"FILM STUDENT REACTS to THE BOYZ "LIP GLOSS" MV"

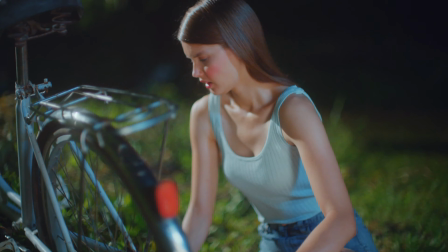4:22 I love the lighting here on the motorcycle scene as well. It's just so beautiful. It's very warm and soft and high key but at the same time low key enough so it doesn't really you know pop too much.
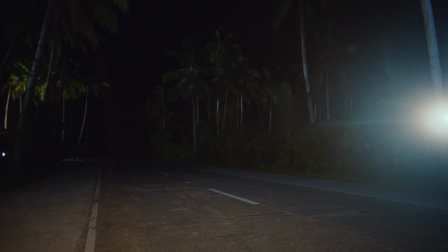4:36 It's just absolutely perfect.
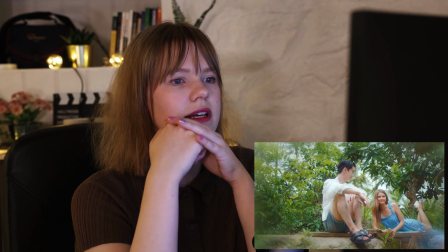4:40 There is something about the quality of the lighting here. that's just so cool wow look at this shot with the shoes here and then you can see sonu coming out from the back and
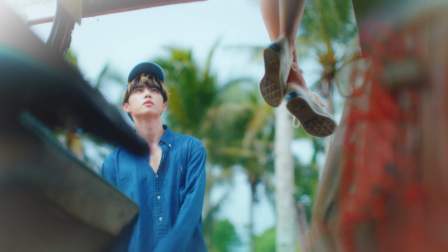4:53 then they change the focus from the shoes to him and everything is like in the rule of third as well so it just looks very appealing it just looks very nice
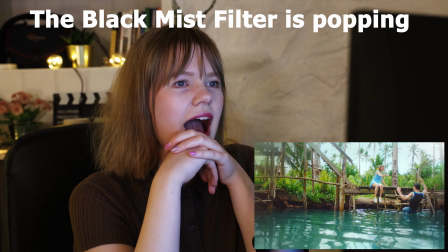so black mist is pretty much a filter that you put in front of the camera lens to give this kind of glowy look to the lightings in the rooms oh my god they
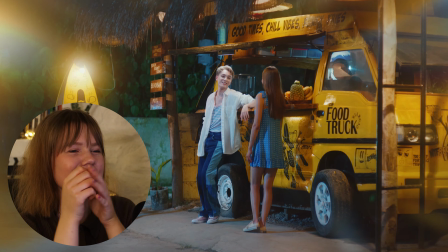5:18 made all of these like really cute dates they're all like super cute dates this is adorable look here how they're playing like with uh with the foreground being oh this is so nice as well with a beautiful composition
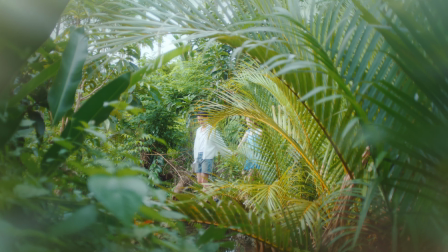5:33 like you see that here like the greens at the end they form like a circle and they're out of focus and then you have like them in the middle in focus
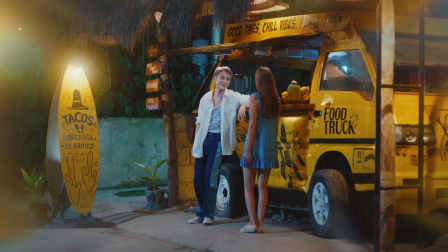5:41 it's so nice it's just so nice this one here hung out wow with like the the bouquet behind him you get that
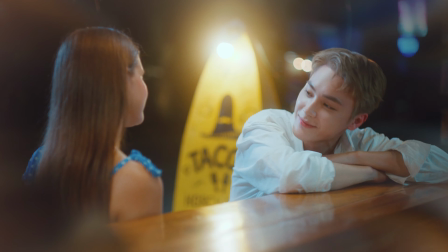5:50 light here from the far side on his face and the way she's out of focus and
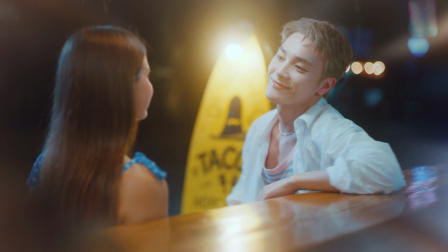5:56 he had like this beautiful reflection in in this like kind of table kind of
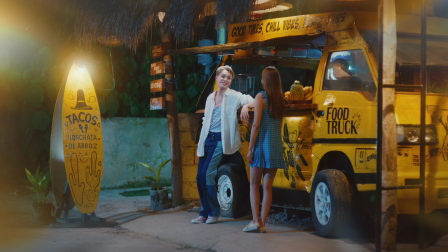6:01 thing here just looks very nice and with this like white white shirt as well it's really pretty oh that's beautiful wow i really like this one i have
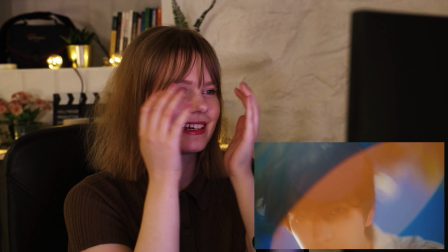6:15 so much to say about the cinematography i'm just like i'm just trying to take in
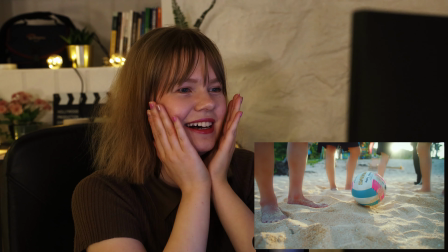6:19 everything that's happening right now look here whoa once again
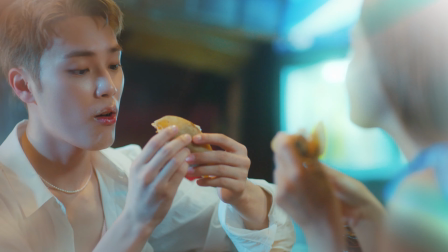6:24 just like these shots here you see with that with the lighting and the colors and everything just looks so freaking good Oh it looks beautiful. Hongyeon did you well. Like this is beautiful. I love how you know you get like this lens flare here and then it stops right when his eyes get into focus. That's when she's realizing that oh my gosh it's him. Wow.
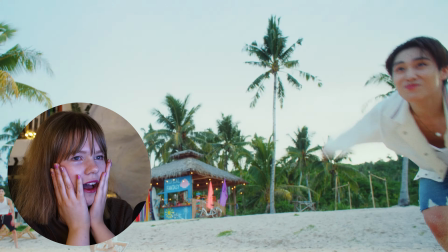While they're at the beach playing, Hongyeon is out with the girl again. oh guys if you only knew
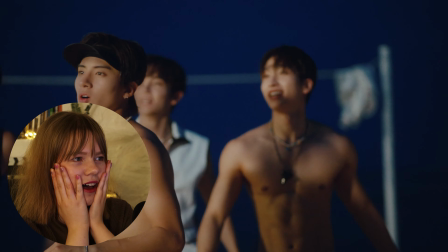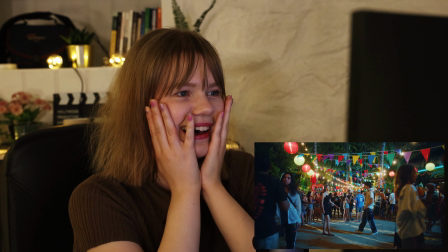7:13 the song is so refreshing wow they look so cute gosh i love this composition as well absolutely just everything with like this you know party here at
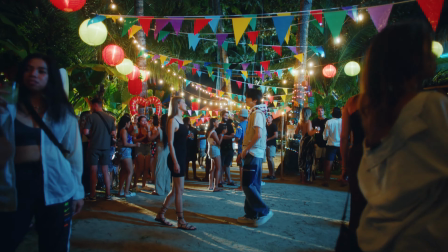7:28 the end with all the colors it's just so nice it's just really pretty it gives that kind of summer look but at the same time the colorfulness of christmas you know with christmas lights being in like blue red yellow green it gives that kind of feeling but at the same time it has like this tropical summer feeling so i do get why they combined like christmas with august because it looks really really nice
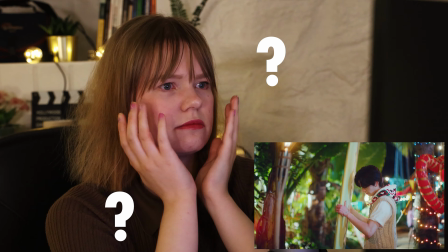7:56 she's going to someone else oh
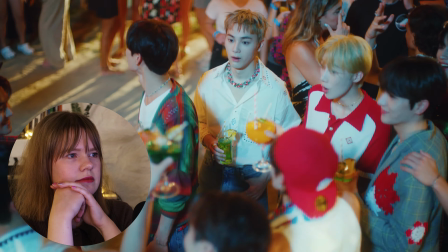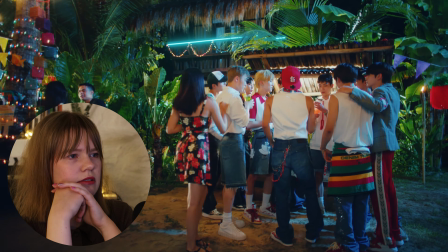8:06 did
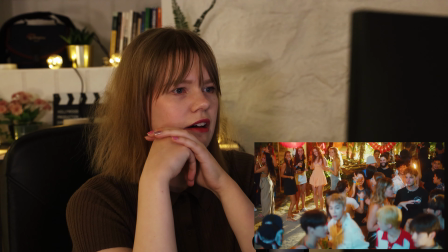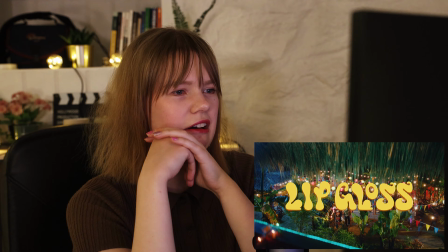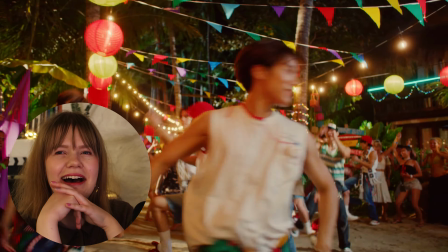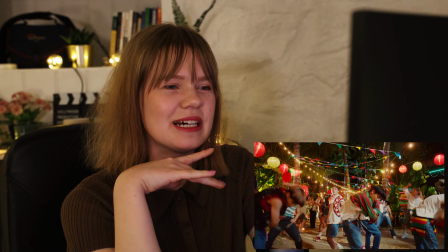8:24 they like choose surfing over a girl but then someone else is hitting on them
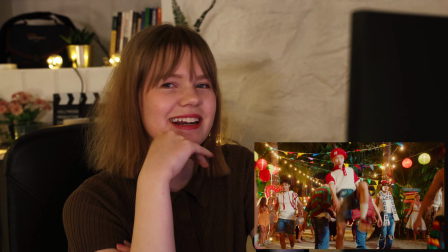8:35 and then they're having a dance party this is like a beach movie
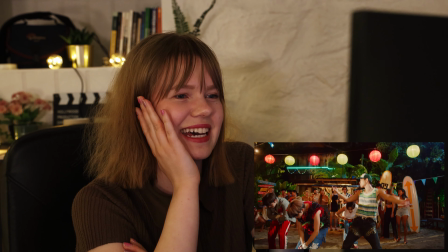8:42 wow oh my gosh I'm
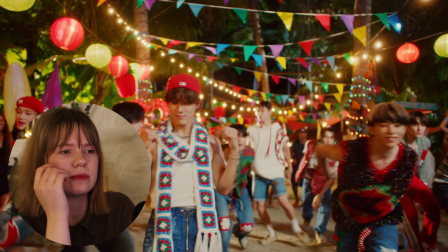8:49 loving this one take I don't see one takes that off new music videos anymore it's
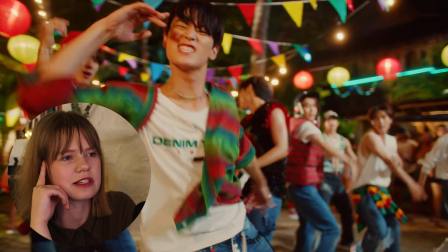8:57 I feel like you know with our generation we want things to be like edited very fast but there's just
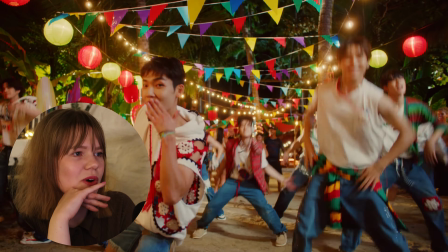9:02 something refresh so refreshing about a one take it's so nice you know so a lot of people are probably watching this music video thinking why did they end the video with like two minutes of like a full one take like like
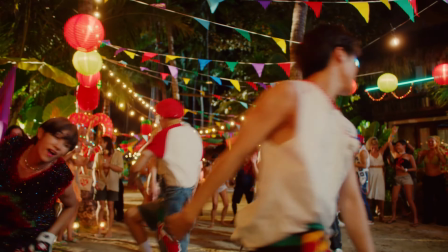9:17 it might remind you a little bit of a performance video that i don't
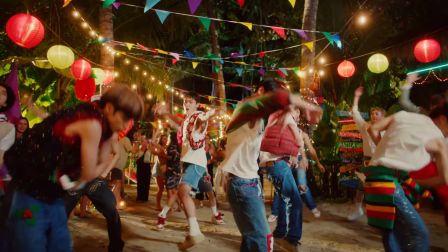9:23 sometimes upload and as i mentioned i actually really liked it that
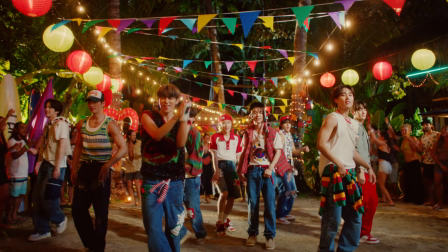9:28 they used a one take i think it's cool that they dare to do something else and as i mentioned with like short format kind of videos
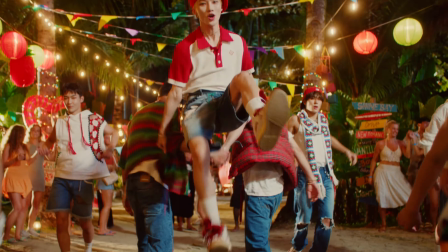9:38 being big these days reels tick tocks just short short videos i
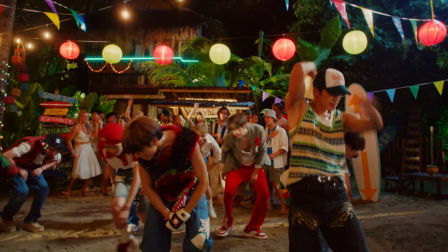9:44 feel like people are losing their attention spans people can't watch anything longer than like 15 to 30 seconds and people need like quick quick quick editing all the time it is something that i actually learned from going to film school and learning about film history that when you look back at like old movies and how things were made back in the days,
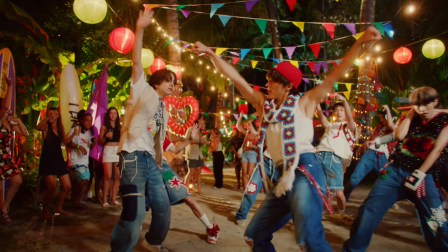10:07 you would actually use a lot longer shots, mainly because it was kind of expensive to film a lot of angles and it took a lot of time.
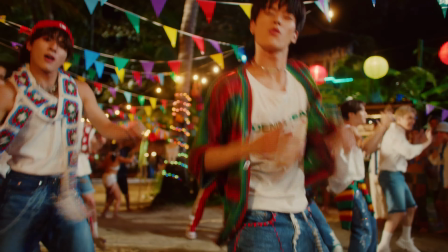10:16 So it was easier to get in a one take, you know, but you just had to get that one take right. But the members here, they're so professional, they practice this choreo so many times that so for them there's no issue in doing a one take and for the camera crew as well as long as they get to practice a couple of times with a group
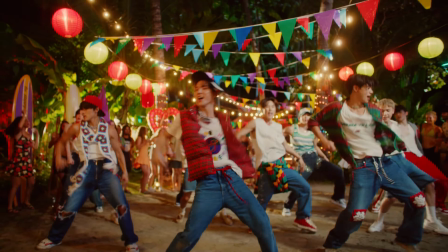10:36 and keep a very high depth of field
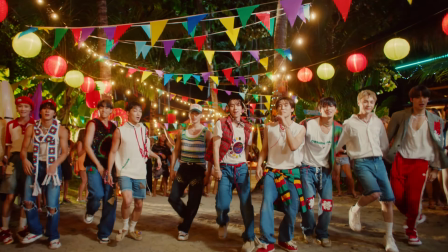10:42 so they can catch as much focus as they want to in the video they're able to actually film a one take pretty well
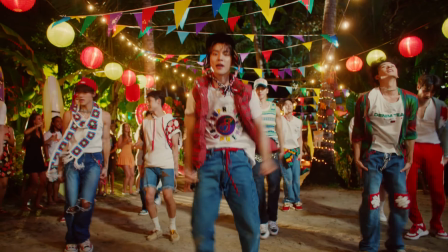10:48 it's just composition that might be a little bit hard and once again focus can be a bit hard but at the same time
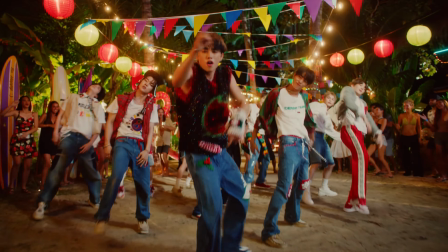10:56 you know it saves them from doing a lot of different angles and at the same time i think it's kind of nice you have the beginning of the music video where it's all about each of them each of the individual members going for this girl it's like they're competing against each other but now here at the end of the music video they're united as a friend group they're telling themselves that yeah we shouldn't be fighting over a girl we should just you
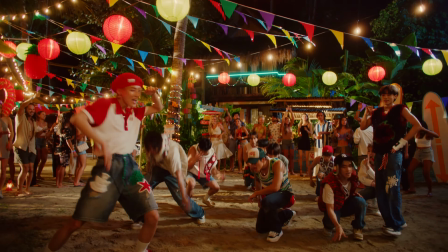11:21 know have fun and hang out with each other because we're friends and that's why the entire end is a dance performance because there is no summer movie and beach movie which is a musical without having a little performance at the end. So I feel like this is like the ending performance of the movie and it's them being united
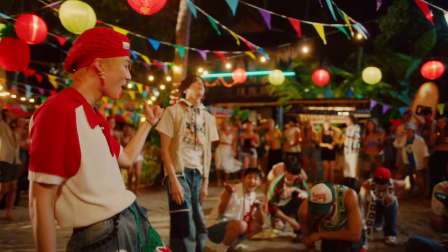11:44 and doing everything together so it makes sense that it's a one long one take of them just being together.
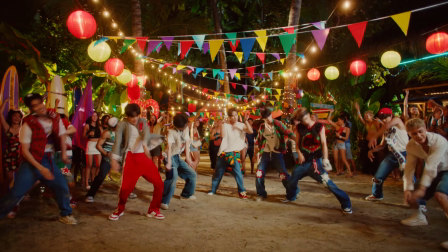11:50 It's a really cool way of showing the contrast between how they were around each other when they were fighting over this one girl and how they are now when they're realizing that none of them are getting the girl.
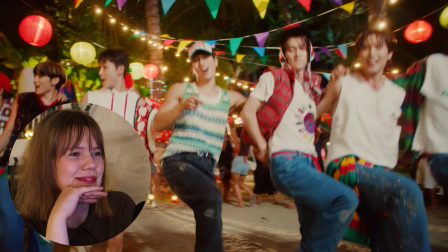12:07 Also, this choreo is so cute!
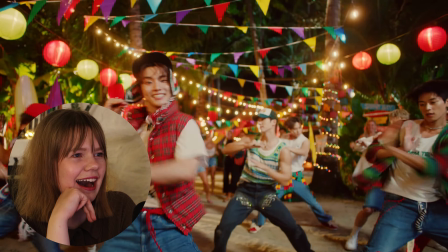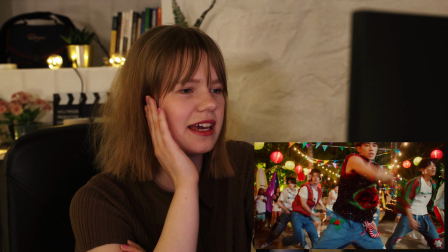12:15 Wow. Oh, they have like Christmas elements on their clothing.
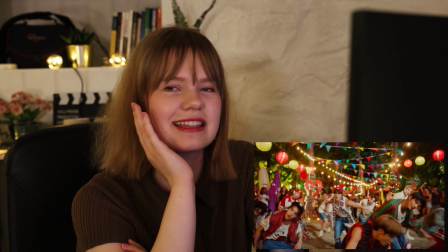12:21 I can see that now. But I'm really liking this.